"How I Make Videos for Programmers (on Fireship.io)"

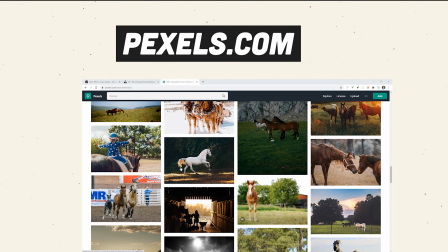4:06 Another element that I use in many of my videos are animated GIFs, and I source those from Giphy.
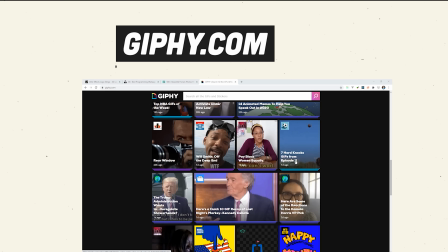4:11 Not all GIFs can be freely used in your videos though, so make sure to respect the copyright of the artist that created it.
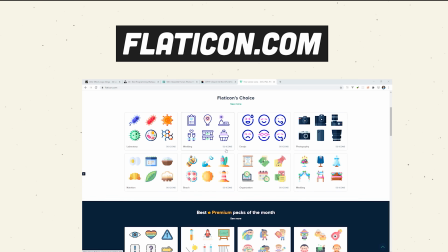4:17 And lastly, I use a lot of icons and emojis in my videos, and I primarily get those graphics from flaticon.com. I pay 10 bucks a month for this service, however they do have a free tier as well.
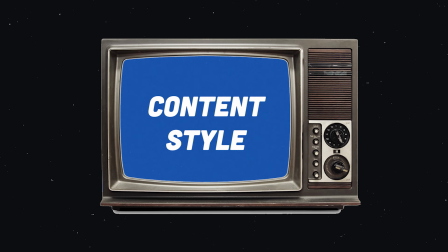4:27 Okay, so now that you know the tools I use and where I get things, I want to talk about how I approach content creation for programmers.
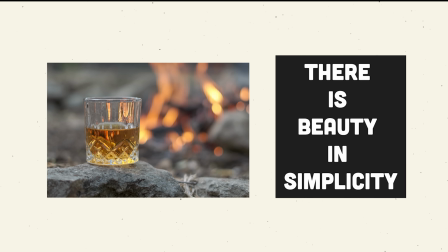4:34 My strategy has always been to distill content down to the most efficient possible form. The majority of programming tutorials out there are very long, anywhere from 20 minutes to five hours. Content like that is generally great for beginners, but as an experienced developer, I have a very hard time sitting through content that long.
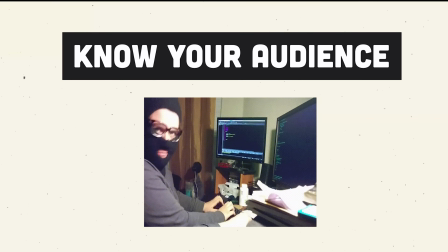4:50 In most of my videos, I make the assumption that the audience is made up primarily of intermediate level developers. By making that assumption, I can omit the very basic stuff and get right into the intermediate to advanced level stuff that the audience will find interesting. The bottom line there is know your audience and craft your content around what you think the audience wants.
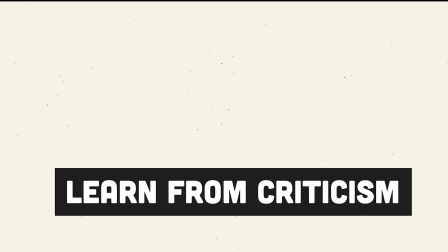5:08 As your channel grows, you'll learn that you can't please all the people all the time,
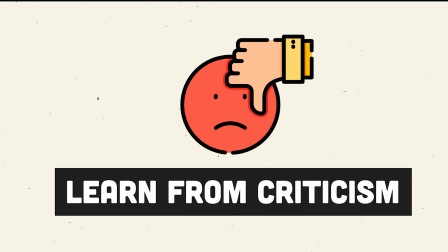5:15 really try to learn from the negative criticisms that you get from people on YouTube. Most critics are people that actually like you and want to watch your channel grow, and some people out there will just be mean for the sake of being mean.
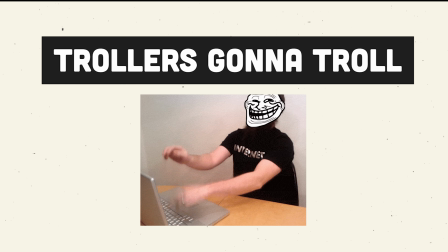5:25 But you should never let that go to your heart, because a person who spends their limited time here as an internet troll is someone you should feel sorry for more than anything.
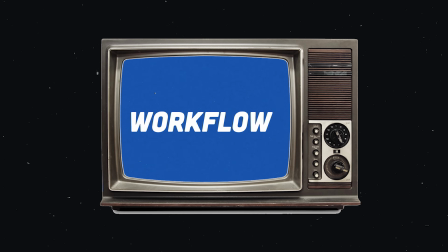5:33 Now let's get down to brass tacks and look at my actual workflow for producing a video. Now because I produce code tutorials, the first thing I do is write some code.
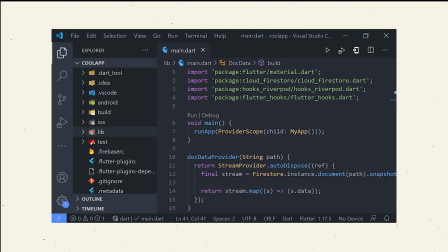5:40 I'm not going to get into the details of that, but let's just assume that I have a full working project here that I want to teach the audience about.
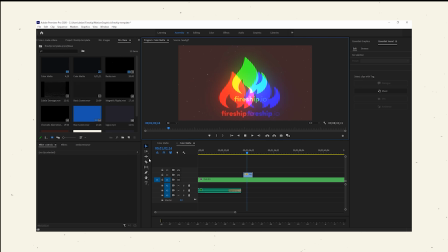5:47 I just wrote this code so I know exactly how it works, and the next thing I do is open up Adobe Premiere to a template that I have that has some of my reusable assets in it.
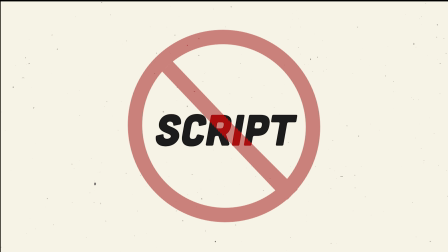5:55 Now a lot of people think that I write a script for every video because they sound scripted, but that's actually not the case.
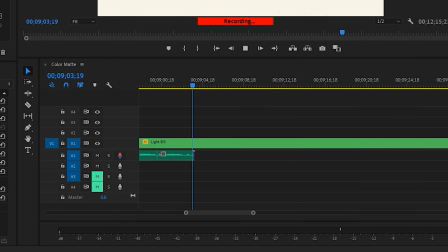6:01 What I actually do is focus on the voiceover first, and I do that right here in Premiere by clicking the record icon in the timeline.
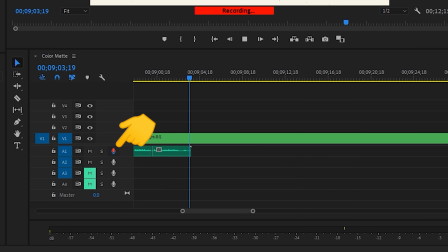6:08 I record the audio in a bunch of small chunks, almost sentence by sentence. When I have the phrase I want to use, I use the razor tool to cut that piece of audio and then put it together with the rest of the dialogue. I often record the entire dialogue before I add any visual assets to the video. As you can see here in the recording for this very video, that's exactly what I'm doing.
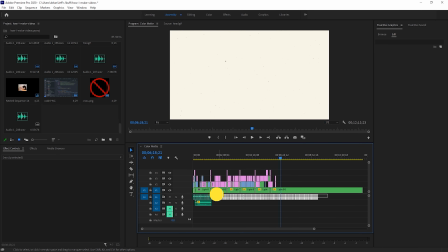6:27 After I record all of the audio clips, I nest them together and then go into Essential Sound and set them as the dialogue.
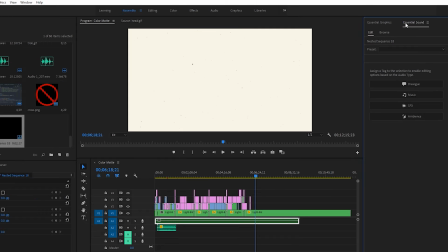6:33 In this panel, I auto-match the loudness which will give it a consistent broadcast volume. And I also like to add a de-esser and possibly a vocal enhancer to make the sound of the voice a little more rich.
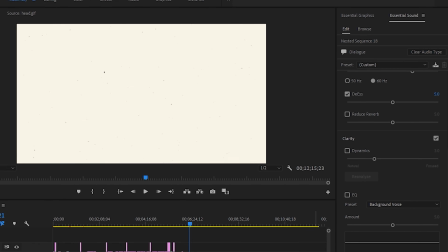6:45 Now that that's done, we need to fill up our video with some visuals. I'd recommend spending the most time making the visuals at the beginning of the video really good.
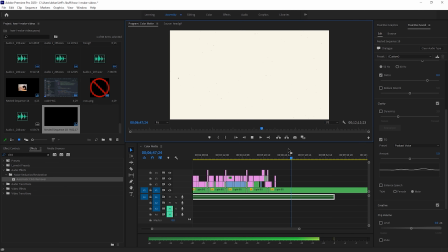6:52 The first 60 seconds is your best opportunity to set the tone for the video and really inspire the viewer to see it through until the end.
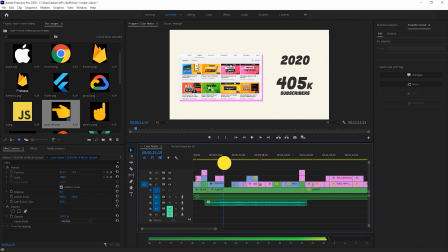6:59 The video's watch time or viewer retention is really important for getting that video promoted through YouTube's algorithm.
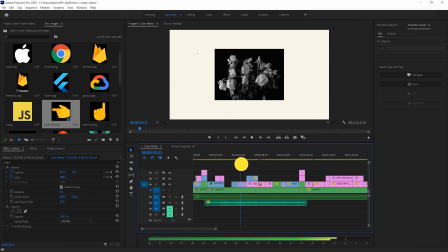7:05 Try to keep long pauses to a minimum and give your viewer a consistent feed of useful information. When I present a graphic on the screen, it typically only stays there for 1 to 5 seconds. At this point, the graphics can really emphasize what you've already said in the dialogue.
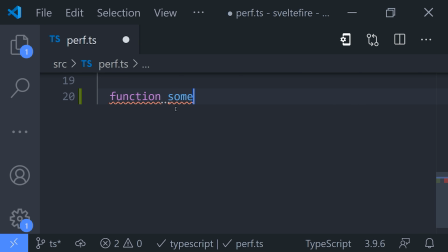7:18 After the initial intro, we need to show the actual code that we're working on. Many tutorials will show the programmer writing out the code line by line in real time. This is very slow and also very error prone. It is more realistic that way, but that's not really what we're going for here. Here's how I do it. When I have a code snippet that I'm talking about, I first delete it in reverse order.
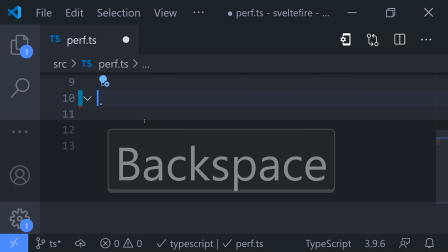7:37 After that, I start my screen recorder, and then I hit Ctrl-Z or undo to record each snippet being inserted into the document one by one.
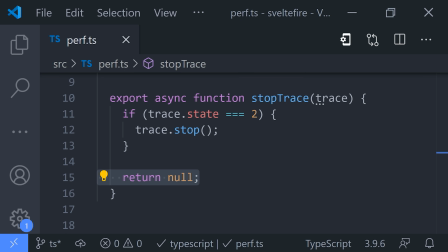7:45 I can then take that screen recording and just lay it right on top of my audio track.
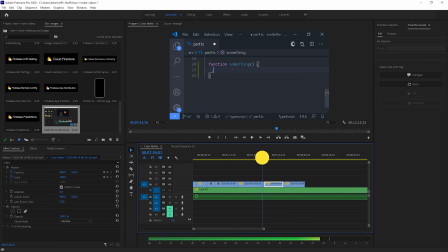7:49 Now it is difficult to get the timing perfectly right here, so one useful technique is to add a frame hold to your actual video, which is kind of like taking a screenshot so you can hold that position while you're talking about it.
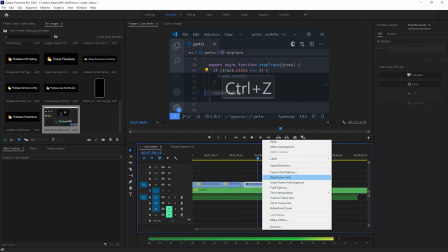8:00 And if it's not 100% clear what line of code you're talking about, I'd recommend throwing in an emoji or some other graphic that explains what that line of code is doing with text.
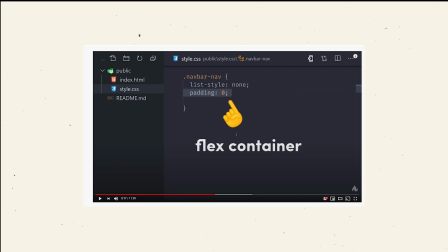8:10 That way if the user pauses the video, they can look at that line of code and really understand what it's all about.